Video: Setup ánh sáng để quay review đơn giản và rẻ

Như thế này, hình như thế này được không Ok, để mình giải thích nhá Thì đầu tiên căn phòng của mình Lúc đầu các bạn hãy nhìn thấy tường nó màu xanh Và nó dùng cái đèn neon ở trên cao Như vậy hướng sáng của nó không có tốt Thì đầu tiên mình
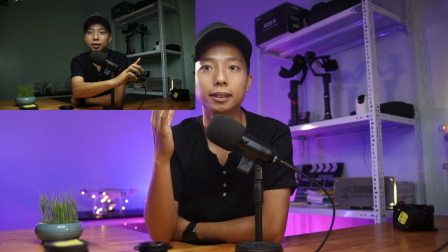(0:14)
sẽ tắt cái ánh sáng của phòng đi Và mình sử dụng cái ánh sáng chính Là cái đèn ring light ở đây Thì mình sẽ quay hậu trường cho
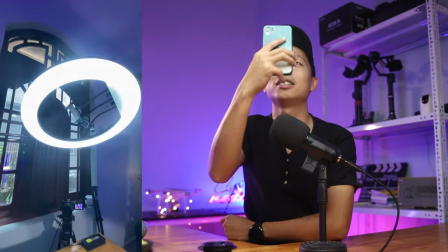(0:21)
mọi người xem Ánh sáng đèn kê chính Đó là ánh sáng ring light ở đây Ở ngoài có một cửa sổ Nhưng mà mình
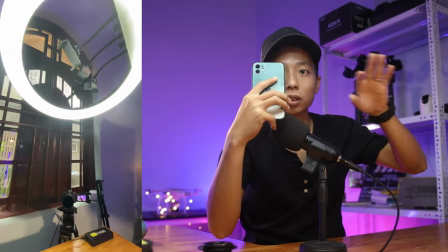(0:28)
không dùng ánh sáng cửa sổ Tại vì ánh sáng và mặt trời có thể thay đổi Rất là khó điều chỉnh Ngoài ra ánh
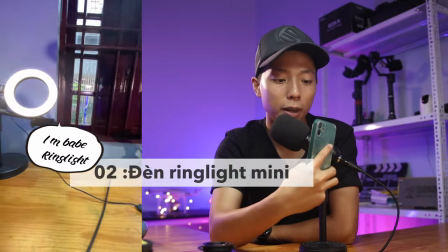(0:35)
sáng Tiếp theo mình có sử dụng tiếp Đó là một cái đèn ring light nhỏ Để nó tạo cái bóng mắt
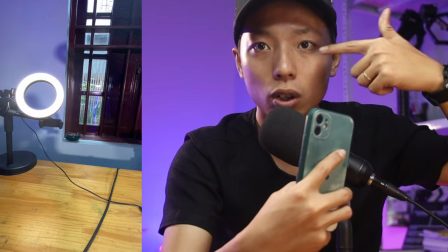(0:41)
Bong ke mắt tròn, điểm tròn Ở trong đây,
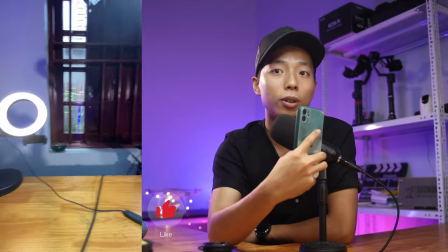(0:44)
nó rút cho mắt của mình Nhìn nó hơi hoạt hình hơn một chút Rồi tiếp theo đó là đèn nền nhá Đèn nền thì ở đây Mình có,
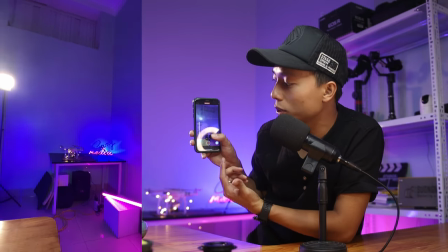(0:52)
các bạn có thể thấy là Lên hình nó có màu tím Thì màu tím là nó do Cái ánh sáng của màu xanh Cộng với đèn
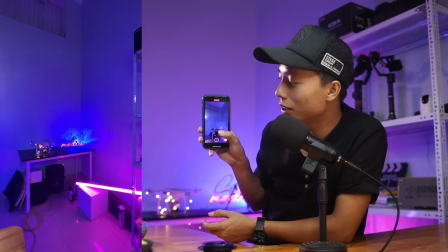(1:00)
neon của ánh sáng màu hồng Nó tạo nên cái bức tường Nhìn nó thành màu tím Thì có một tí bong ke Ở kia các bạn thể
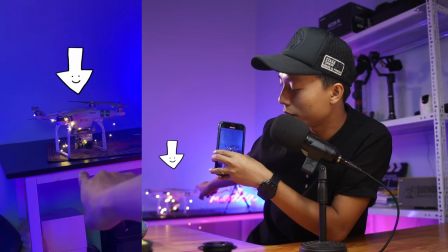(1:07)
thấy không Một tí bong ke đó chính là chiếc flycam cũ của mình Và mình gắn cái đèn led xung quanh vào Ở back bức tường
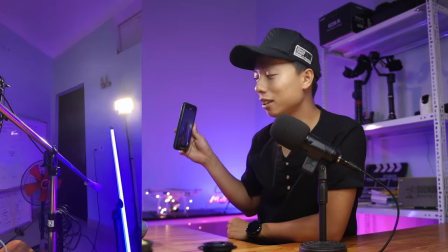(1:15)
Thì có chữ media chạy bằng đèn neon Còn một cái đèn nữa Cũng hết sức là quan trọng Đó chính là chiếc đèn led ở đây
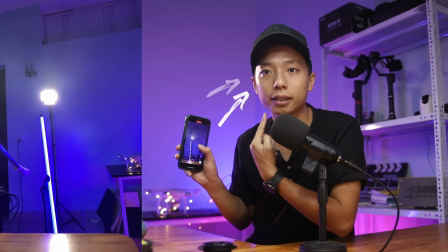(1:24)
Chiếc đèn này có tác dụng là Để đánh ven giúp cho mình tách nền và nổi ven hơn so với lại cái
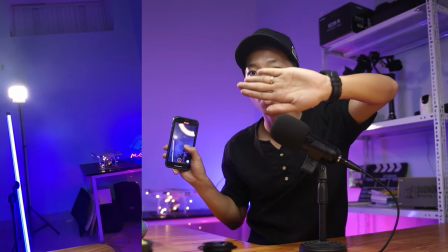(1:31)
khu vực ở đằng sau đỡ bị ánh sáng màu xanh nó ám vào cái má và mặt của mình vậy thì các bạn có thắc mắc là làm thế nào